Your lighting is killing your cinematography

Hi there. Welcome to Cine Culture with TJ Seaman, where everything we do is for the culture of filmmaking and cinematography. Today, I'll be talking about cinematic lighting, how to achieve it, and why every lighting setup isn't cinematic. So with that out of the way, let's do this.
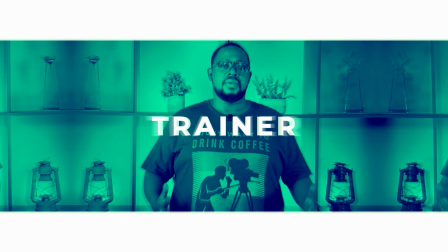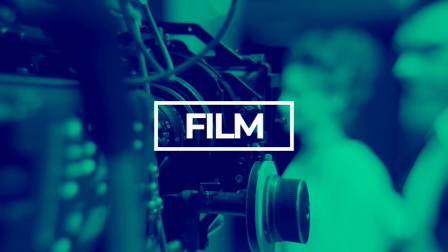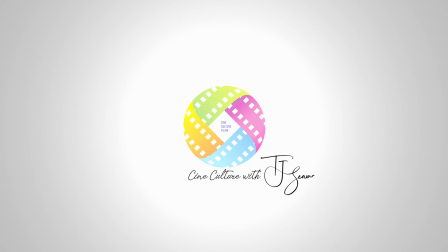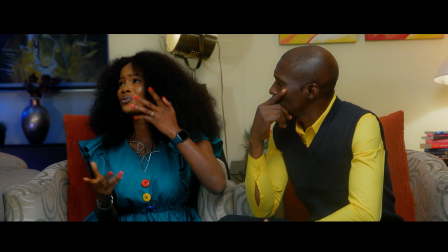[0:59]
To achieve a cinematic lighting effect, it is essential to remember the first step, shooting from the shadow side.
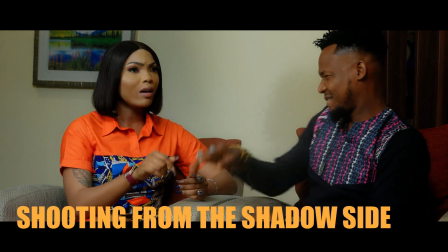[1:08]
A variety of terms can be used for this, such as negative fill side,
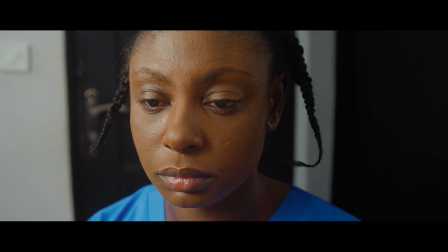[1:14]
short side, or the dark side. All that matters is for your camera to be on the alternate side of the light,
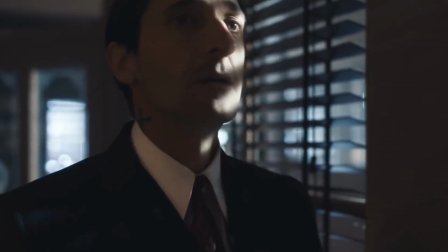[1:23]
which will create an immense difference you won't want to miss. Although it might seem like a simple thing, you'd be amazed at how much difference it makes and how many people do not do it.
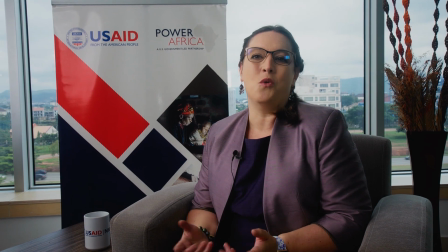[1:39]
This technique gives a stronger dramatic feel to the shot.
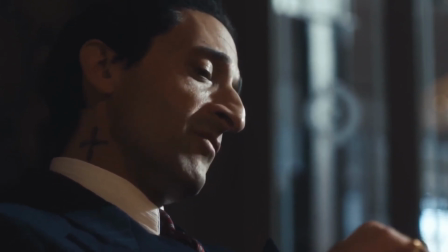[1:44]
It adds depth to the subject's face and creates a three-dimensional effect.
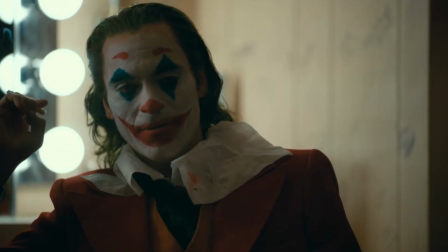[1:51]
It doesn't always have to be intense. Subtlety can work just as well. The light source is from the side of the person's face, which when combined with shadows creates a cinematic feel.
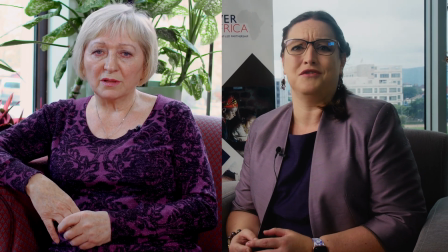[2:06]
By comparing these two images, it becomes apparent which one looks more professional.
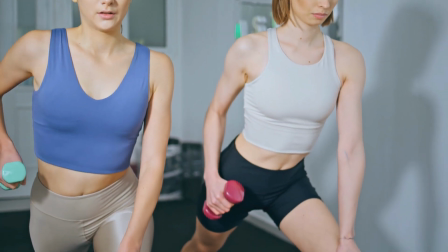[2:12]
When I started filming, most of my filming was done on the key side, so everything looked flat.
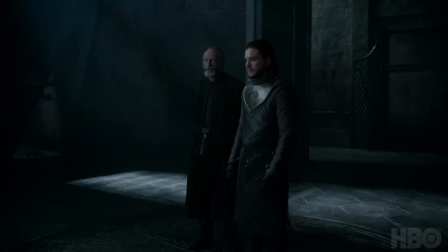[2:20]
It has become evident to me over the years of filming that if you want that cinematic look in your images,
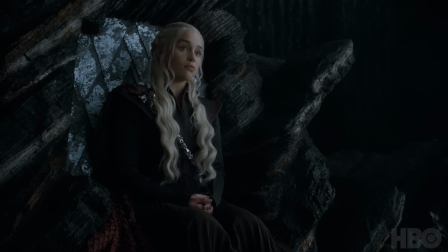[2:28]
and want to boost the production value of your films, you simply move the camera to the other side of the light.
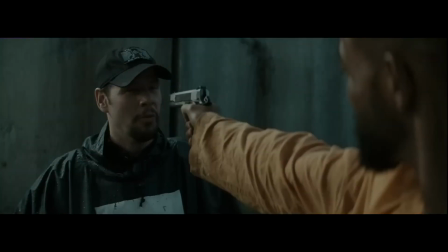[2:36]
If you don't have any lights, just place the light source on the other side.
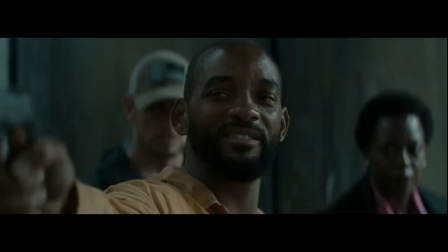[2:41]
Even if it's just the sun, at this point you don't want a silhouette look, but just a cinematic one. Just place it at the other side, because it's amazing how much a simple step can improve your production.
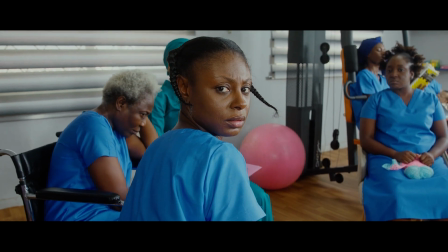[2:55]
You can change the entire emotion of your project just by moving the light slightly in your scene. Number 2 is lighting direction.
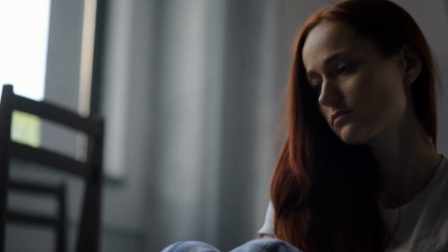[3:05]
If you move the light too high above your subject, you get more dark shadows under the eyes,
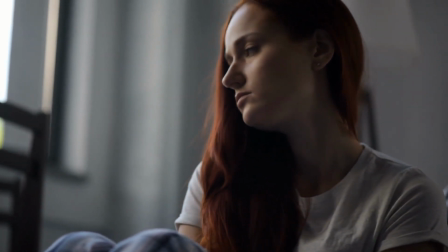[3:13]
which makes the subject look less trustworthy and depressed, possibly.
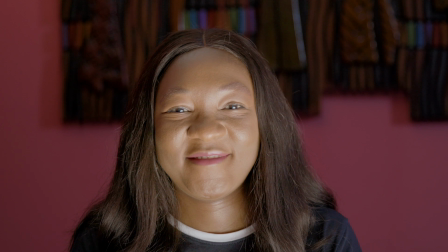[3:18]
If you put the light too low, you will reverse the shadows on the face, and the person will start looking like a villain. To get the most natural light on a person's face, put the light at a 45-degree angle.
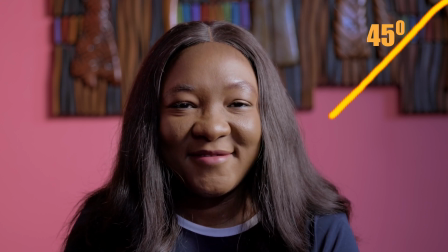[3:35]
As a result of the light being at a 45-degree angle, an upside-down triangle can be created on the opposite cheek of the subject.
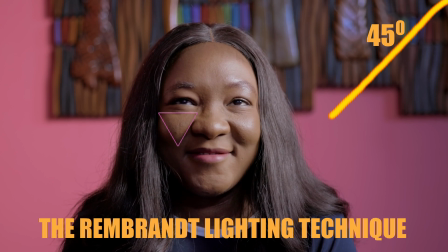[3:48]
The Rembrandt lighting technique.
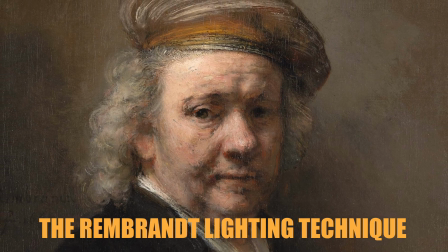[3:50]
The Rembrandt lighting technique was developed by the famous painter Rembrandt, who used it in nearly all of his portraits.